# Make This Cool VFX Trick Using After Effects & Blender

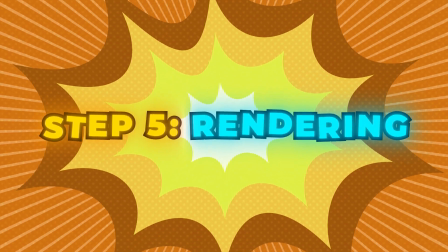248s
Then I made sure to make everything else pitch black. Once you're done creating all the platforms, you're going to want to set up your rendering options.
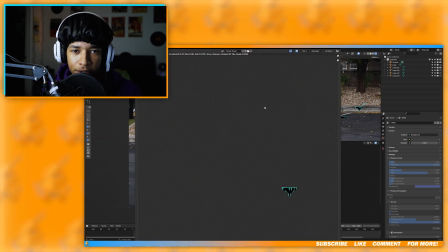257s
Since there's not much of a complex design in this and not really a lot of texturing, I pretty much just use Blender's default render settings. Then I rendered each platform separately just so it will make the compositing step a lot easier.
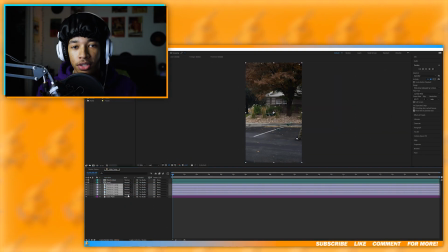274s
Now back in After Effects, you can start adding the platforms to your scene.
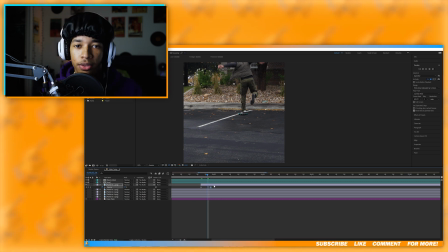277s
Then I made sure to add keyframes to the opacity so that whenever I land on the platform, it fades in.
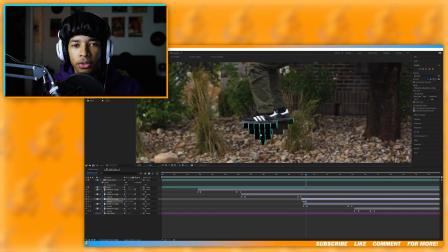283s
Whenever I would land on the platforms, my body would move a little bit, so I made sure to add keyframes to the positioning, and I matched the positioning of the platforms to my body so that it actually looks like I'm on the platform.
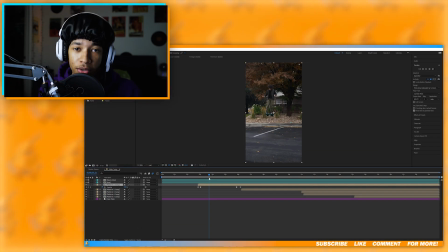298s
Now the last step is really just making it look cool and unique.
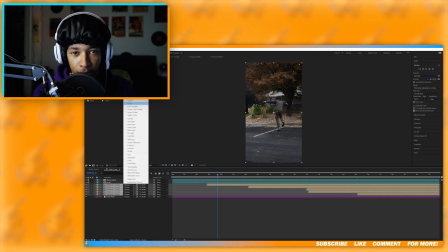302s
The first thing I did was I changed all the blending modes on the platforms to screen, so that way it gets rid of that black texture.
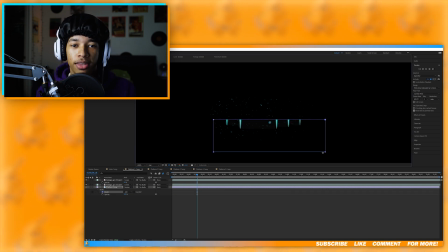308s
Then I added a mask to the bottom of the platforms and then feathered it so it looks like it's kind of fading out a little bit.
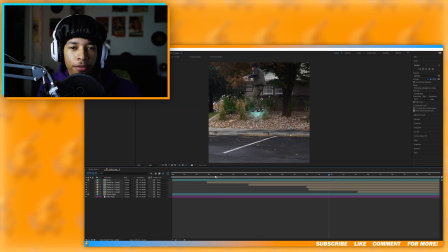315s
And I tried making it look more of like a holographic look. Then I added some glow and chromatic aberrations.
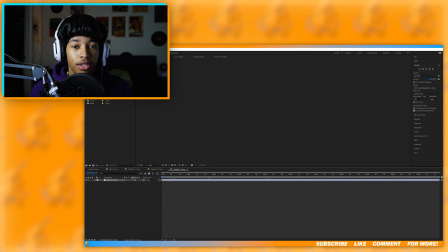321s
I was mainly just experimenting with a bunch of different looks to see what looked better, because I feel like especially as a VFX artist,
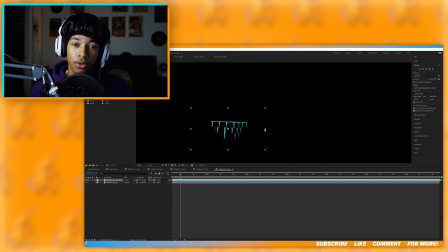327s
that is a super important thing to do, is to not only go with your first idea,
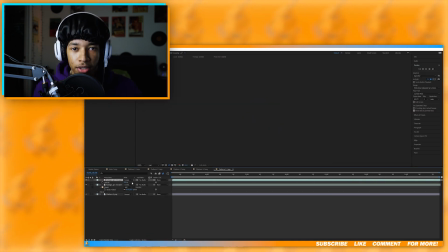332s
but to experiment with other looks, because one, that's really how you learn more,
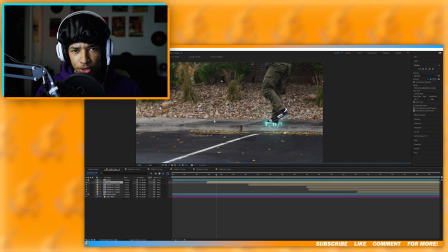336s
you learn new techniques, and you also might get a better result than what you had originally.
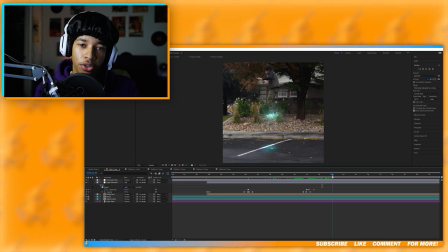341s
And for the last step, I added some light reflections to the ground so that it makes the scene look a lot more realistic. And now you're done. If you guys enjoyed this tutorial, definitely leave some suggestions in the comments of what kind of video you want me to make next. And I also want to give like the community a name, because I definitely feel like we're building like a community from this channel, so I feel like it's only right that we have a name. If you have any suggestions, also put that in the comments, and I'll see you next Monday.
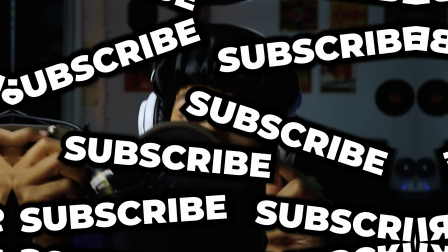367s
Make sure you subscribe.